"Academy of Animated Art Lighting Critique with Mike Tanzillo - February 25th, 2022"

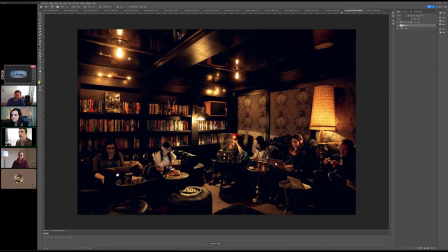(41:19)
I think this is, yeah. All right, T. We've got you up here. So this is the previous version.
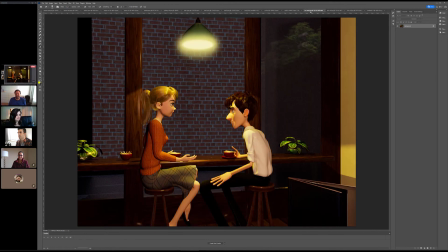(41:24)
This is the update. So good job getting the specularity down in the hair.
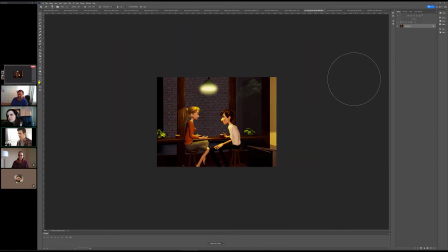(41:29)
We can see more of the outside. We got the light kind of shining over top of them. I think that helps. I think the big thing that I want to do is I really kind of want to focus on this light more, and then just like allow, like the way that the light's hitting here,
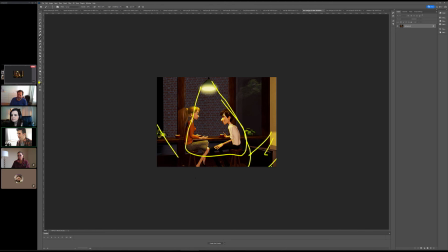(41:46)
just like really focus it in. Like, let's go ahead and allow this area and the table over here just kind of fall into a little bit more darkness. In terms of outside, like, I think it's drawing too much of our attention right now. It almost feels like what I would do is I think we have room to
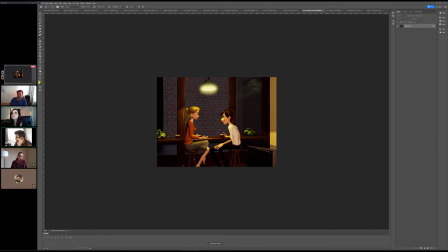(42:06)
make the lens of the camera more telephoto, like increase the millimeter number on it. So like make it like an 85 millimeter lens, and that'll allow us to get the background out of focus a little bit and zoom in on the characters a little more. Because there's just like there's some dead area over here to the right that we really don't need.
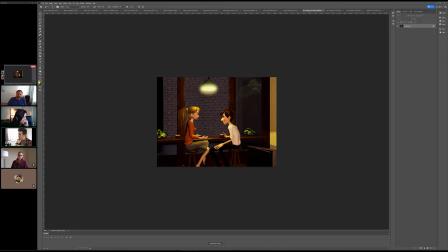(42:23)
Also, the format of this one's interesting. It's much more square than you usually see for anything cinematic. Usually it's that, 1920 by 1080 is like that's like the standard aspect ratio. You only kind of get in things like this when the director or the
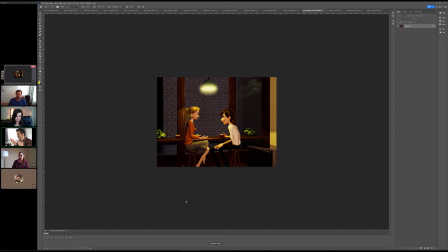(42:43)
cinematographer of the film is trying to communicate a compression of space. Like if it was like if there's a sequence in Rick's shot
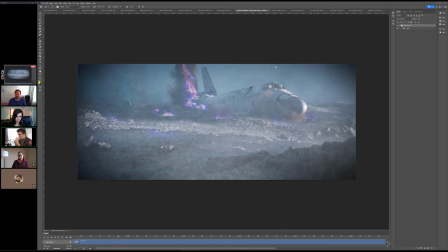(42:54)
here where like you're inside the shuttle and the characters are struggling to get out, like that would be more square, where this is like more panoramic,
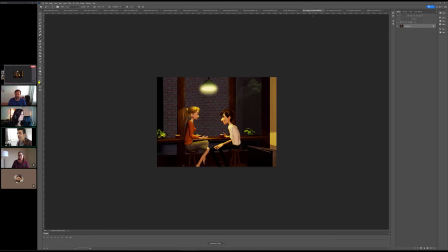(43:02)
more environmental. I'm not saying you have to go this wide, but I think that you might want to consider making it more a little bit wider, and then punching the camera in to eliminate some of this side, get the light to focus here, allow the background to fall out of focus a little bit. And then in terms of the lighting on the characters,
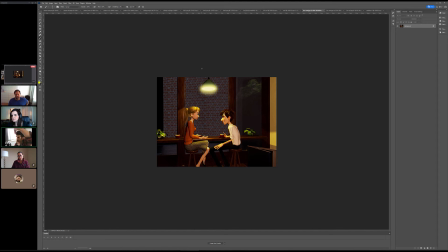(43:21)
you're doing a good job of not making it like scary top-down lighting and allowing some bounce light to come in. But I think it's a little bit too frontal, like coming from the camera, and that like this side of her face is filled in a little bit too much.
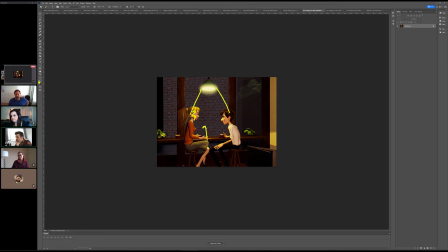(43:39)
It's almost like, and this is where good reference of this type of lighting comes in, where there's like top-down light, and then the wood would bounce like warm light up on them. Let's see. Let me do this. Actually, let me go ahead and see if I can.
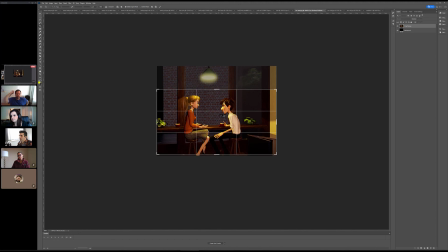Framing would be more. The aspect ratio would be more like this. And then for the characters themselves,
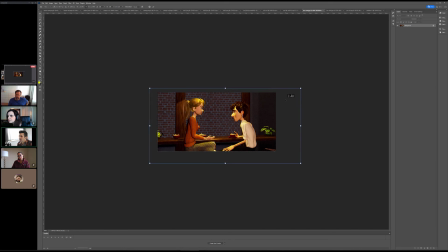(44:17)
the telephoto would kind of zoom it in a little bit. And so it actually kind of look more, I'd say kind of like this as a whole. And then what you could do is you could then take and then what we've got is the light kind of falls here.
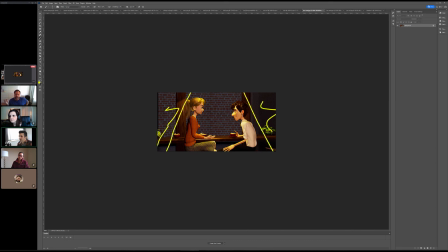(44:33)
This area falls dark here. This area falls dark. We get some more bounce light on the characters. The background itself can then Go a little bit blurry.
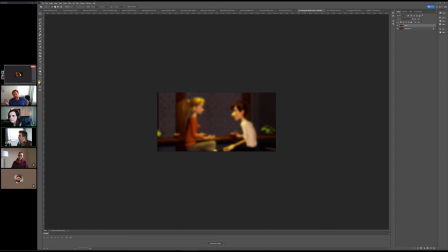(44:51)
And actually, you probably go a little bit darker on the background too. Let's see that in just a second. That is too much blur on the background, but you get the idea.
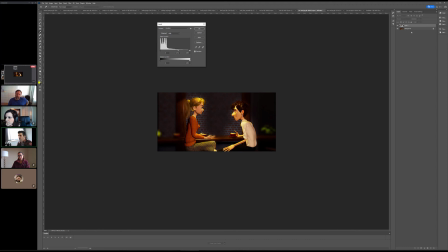(45:07)
Go a little bit darker out there, and then for the characters, I heard someone unmute themselves. Was there any other thoughts on this? And then characters and kind of go like this, and then another thing is the light on the characters does feel a little bit yellow. Kind of just be like a warmer.